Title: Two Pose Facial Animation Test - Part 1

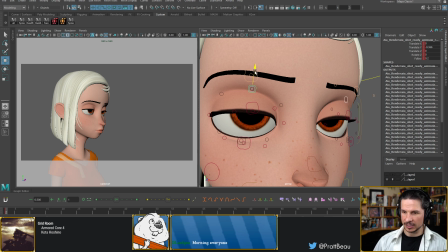Let's see, adding just a little skin there, fleshiness right in there will help keep the eye from feeling kind of orbital.
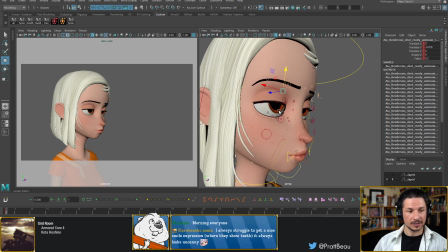Okay. Let's try to look at a nice smile expression. The thing with teeth, and I'm actually going to be going into a smile in the next expression.
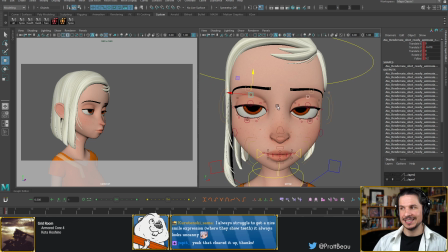The thing with a smile is the teeth oftentimes have to be designed, which is very odd to think about because teeth are teeth. They are solid bone, enamel covered bone,
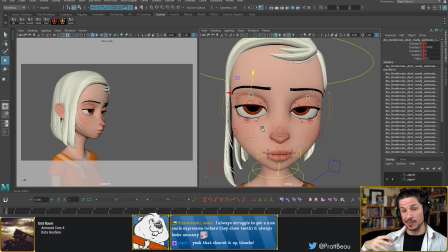but we do have to design them a lot of the time and actually move them, which will give you that nice expression.
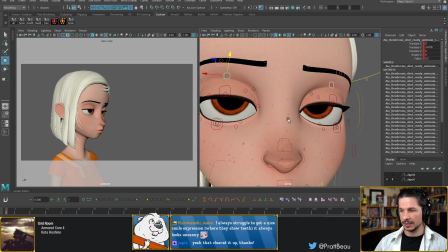And we'll kind of go over that in just a little bit here. So let's see, we've got the brows.
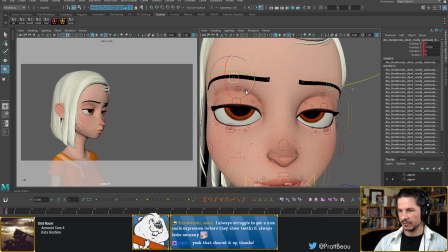I might take the brows, and she kind of feels a little peeved right now. Maybe kind of make it a little bit more neutral. It's like, whatever. That's kind of the expression I'm going for right now.
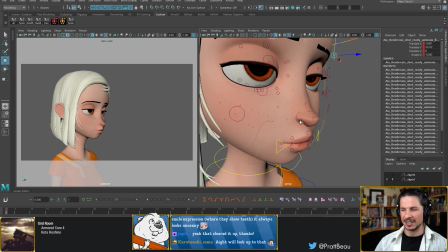Mostly because I've seen a lot of people try this expression, and it often ends up kind of just feeling neutral.
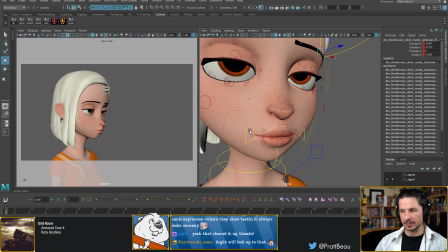And is a tough expression to really sell
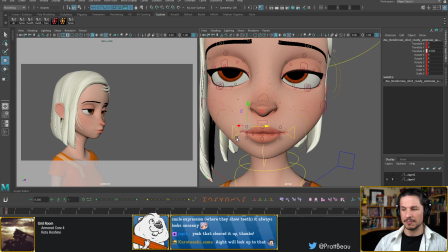you're taking a character, trying to make them feel like they're not feeling anything, while also making the audience feel something for them and not to have the audience feel bored while looking at it.
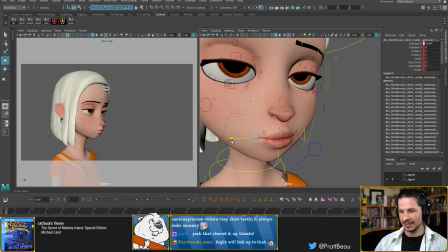So it's a tricky expression. So let's kind of bring the mouth in a little bit. Just a little. Maybe bring the corners down just a little bit.
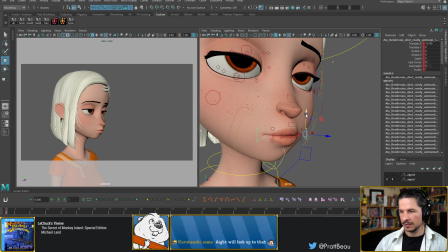I don't want to frown, not like that. Just a little kind of downwards arc here. So something like that. Where it's just like her face is relaxed and it's all just kind of hanging a little bit.
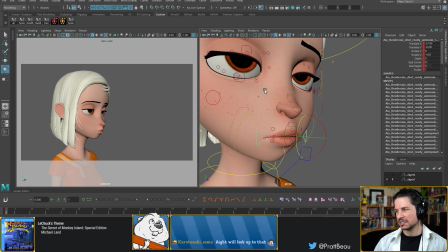Not frowning, but just neutral.
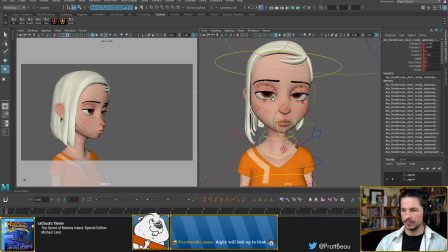Okay, so we've kind of got the default expression here, and at this point, like, that's decent.
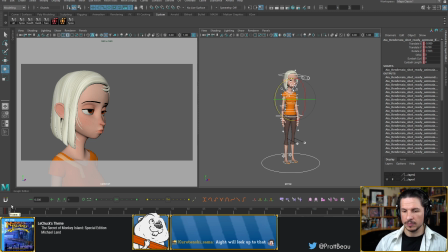It's a good start at least, but let's try to push it a little bit more.
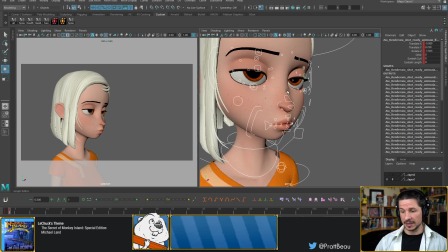And I'm not going to go too far with this, because when I'm designing expressions, one thing I don't want to do is make one expression go all the way into the tiny little details, only to go to the next expression and then find out that, oh wait, I need to inverse something so I get a bigger contrast.
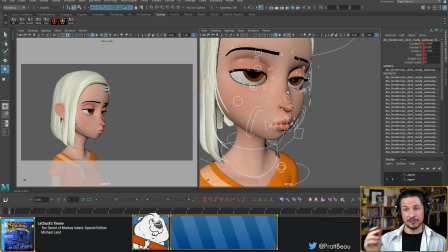And then I have to go back to the first expression and reverse something and redo a whole bunch of work. So I'm just going to get it close-ish here, go to the next expression, and then we'll kind of jump back between the two to make sure we've got a good, interesting contrast in them.
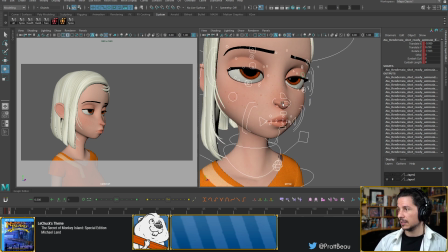So let's do a few more tweaks here.
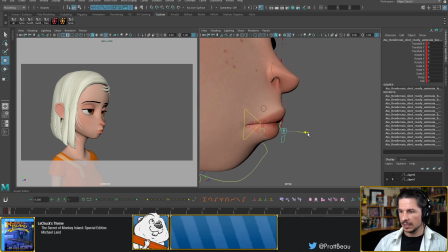So the first thing I want to do is push the fleshiness of the face. So this is the step that I see a lot of students miss out on, is lips especially. They can move in and out. We can go like this, or when we smile, they get pulled into our teeth.
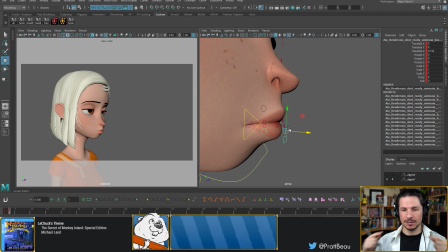They don't just move in the corners. So for example, if she's kind of bored, that lip might kind of stick out just a little bit. And silhouette wise, this is important because let me bookmark this camera right here.
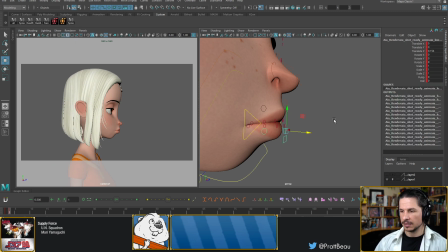From the side, the silhouette of the mouth might change. By default, the top lip kind of sticks out a little bit more. But if she's kind of bored, that bottom lip might kind of jut out just a little bit.
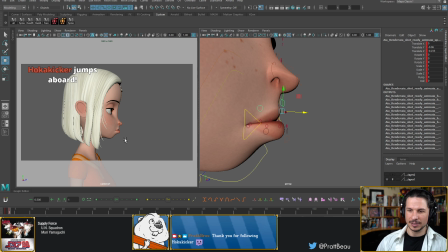We don't want this. That would kind of make her feel like she's biting her top lip.